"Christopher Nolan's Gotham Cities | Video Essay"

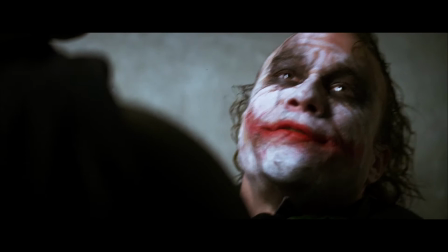754s
And all Bruce can do is all any of us can do. Grow and make the best choices we can with the information we have.
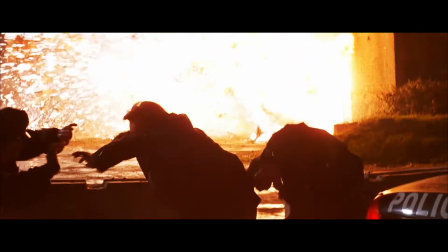762s
Sometimes your choices are good. And sometimes they're bad. And sometimes they're so bad you force yourself into early retirement.
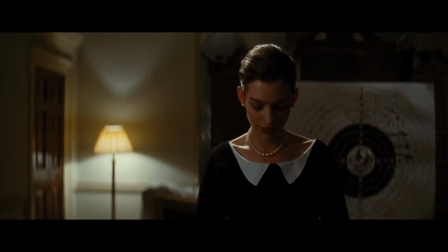772s
In the final act, Bruce is on sabbatical. But he cannot escape his old life and must return one last time.
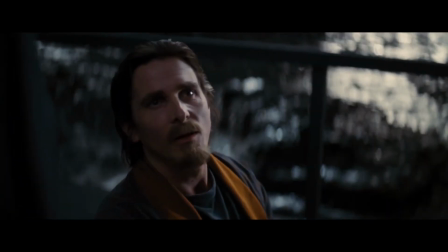780s
Age may have slowed him down, but this is no excuse. Life doesn't care if you're old.
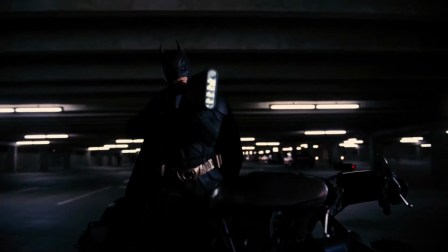786s
But it has to be him. After all the work he's put in, he is now, after all, the foremost expert in his field.
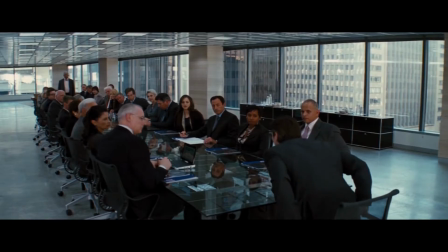793s
But the new challenges overwhelm him. For eight years he'd left this world behind, and it changed while he wasn't looking.
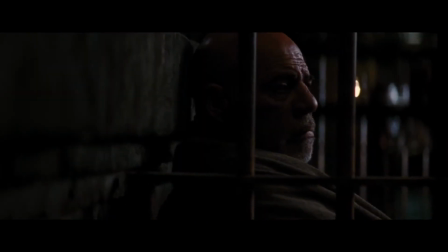801s
thus Bruce had to find a way to change with the times to adapt this is where Bruce finishes his life's work the work of creating
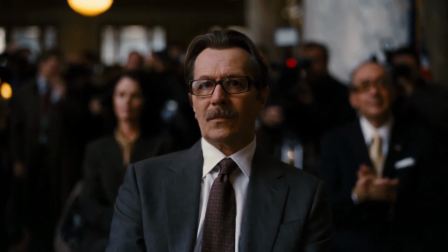809s
a living symbol for Gotham that will live beyond him his own legacy outside the shadow of the name Wayne and
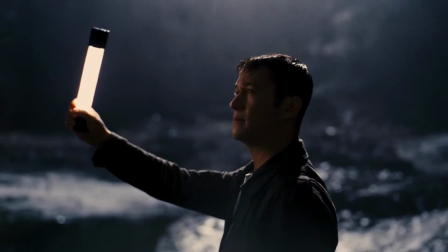818s
then he retires to Europe with his sexy new girlfriend so someone else can have the job for a while. The life of Bruce Wayne.
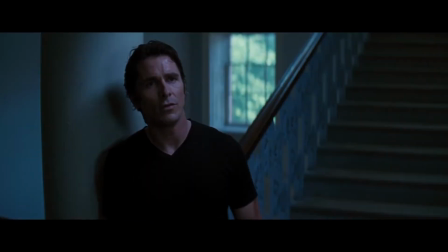825s
Rise, grow, adapt. And rise.
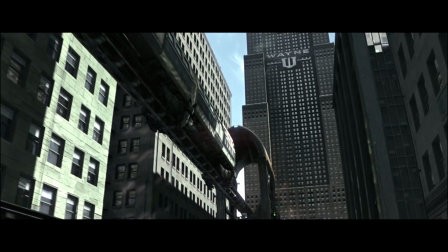831s
But of course, it's not just Bruce Wayne that changes.
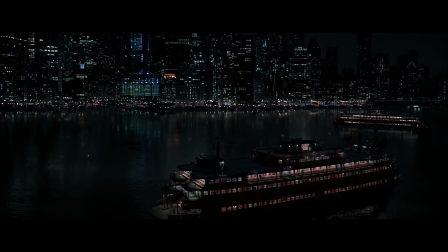837s
Okay, back to the city. Here's where I try and explain to myself as much as to you why I think we are meant to accept that fake Chicago,
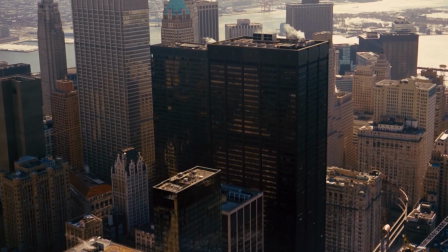846s
regular Chicago, and mostly New York, can all be the same city.
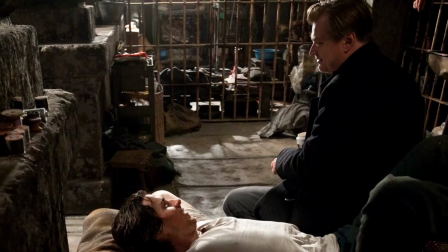851s
The Dark Knight films were never originally planned as a trilogy, which means that Nolan and Company could tell each story on its own terms.
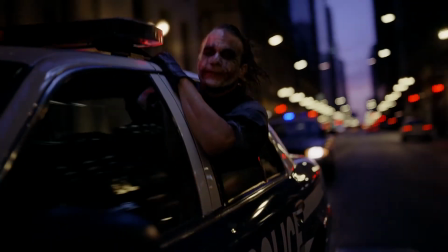860s
As a result, the three films exist in three different genres. Batman Begins has the feel of noir about it.
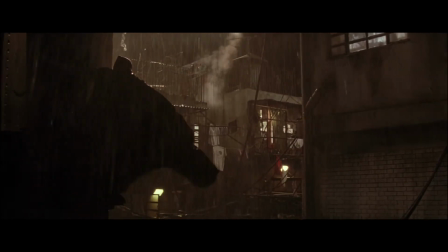867s
It's a Hollywood version of a film noir version of a comic book version of a city. We do get this one aerial shot to appreciate the scope of the city,
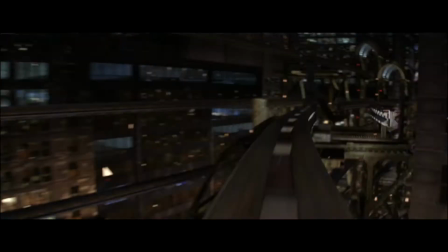876s
but the buildings extend past the edges of the frame, a dark sprawl that may as well be endless.
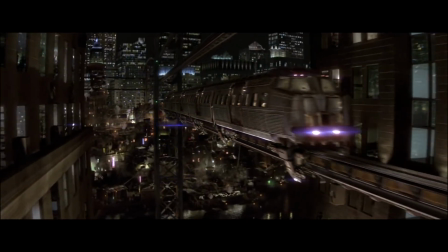882s
This is Bruce Wayne's city at the start of his journey.
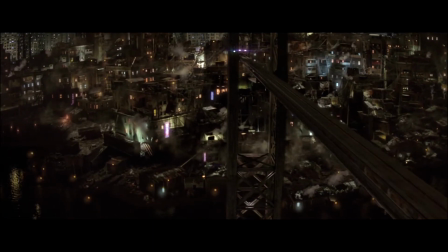885s
Vast, frightening, a caricature of a city, but one that is still filled with people living their lives and needing to be saved.
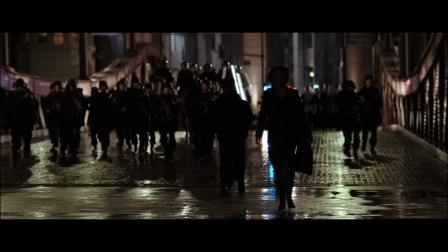893s
It's an imaginary city, one that can be fixed by a force for good like Batman.
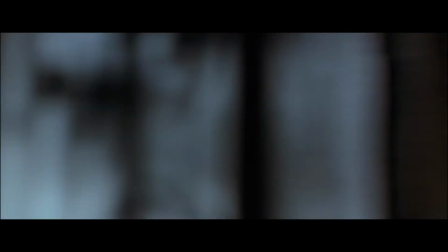898s
At least, that's what Bruce Wayne believes. When we're young and idealistic, this is how we see the world. It's ours. And what Bruce wants to do with his world is to save it. It's a mythic vision of Gotham for a mythic version of Batman.
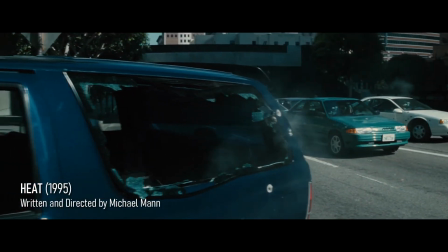913s
The Dark Knight, on the other hand, is a crime saga in the vein of Michael Mann's heat.
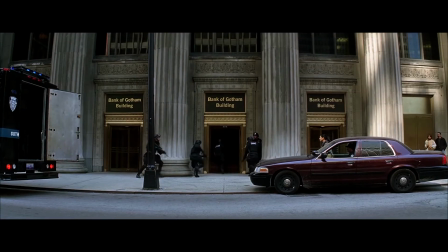918s
The Gotham of this film feels like a real place, and that's because it basically is a real place.
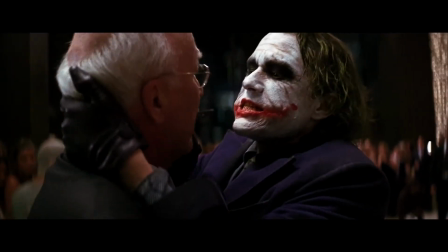924s
And the real world pushes back.
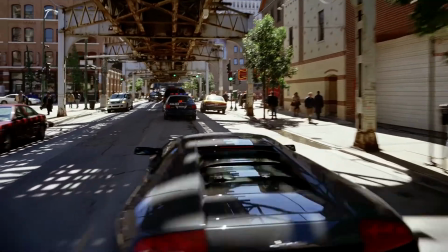927s
So gone are the computer-generated cityscapes, the art deco triple-decker elevated trains and the gimmicky comic book villains.
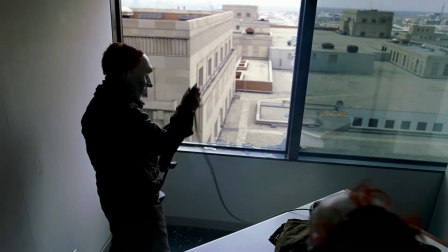934s
That's not what this Gotham is about. This is a Gotham of the mob, corrupt cops, and murder.
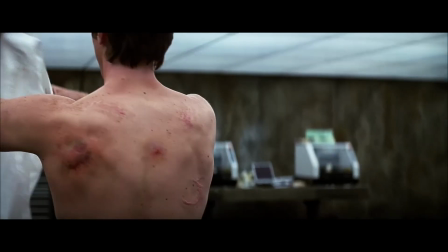940s
This is Gotham City for grown-ups, with a healthy dose of reality and a little dash of chaos.
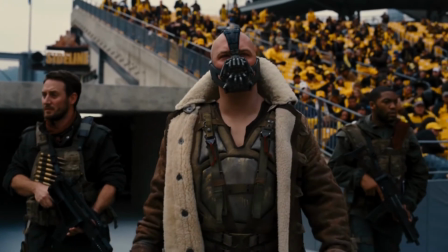948s
So what was Nolan's approach to The Dark Knight Rises? Historical epic.
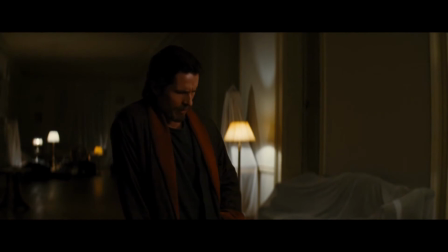953s
At the start of The Dark Knight Rises, Bruce Wayne has been a recluse for eight years.
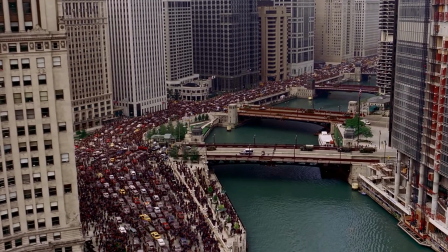958s
While that's not really enough time for a whole city's skyline to change from this to this,
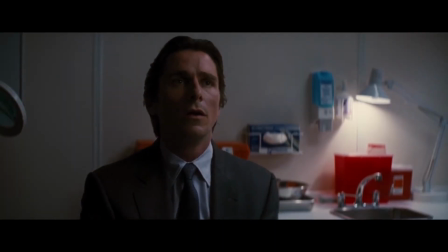965s
it is enough time for the world to change. As we get older, we start to slow down, making the world feel like it's accelerating past us.
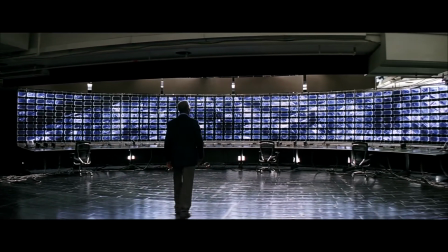974s
Recently, with the expansion of the internet and all its related services, apps, and conveniences, the world is in many ways accelerating at an unmanageable rate.
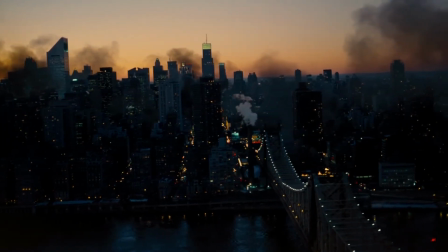983s
This is what has happened to Gotham in Bruce's absence. The presence of the Batman in Gotham City didn't stop crime.
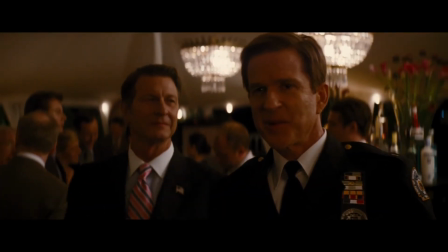990s
It made criminals more brash and more violent. And then with Batman gone, they were the ones who started changing the world around them.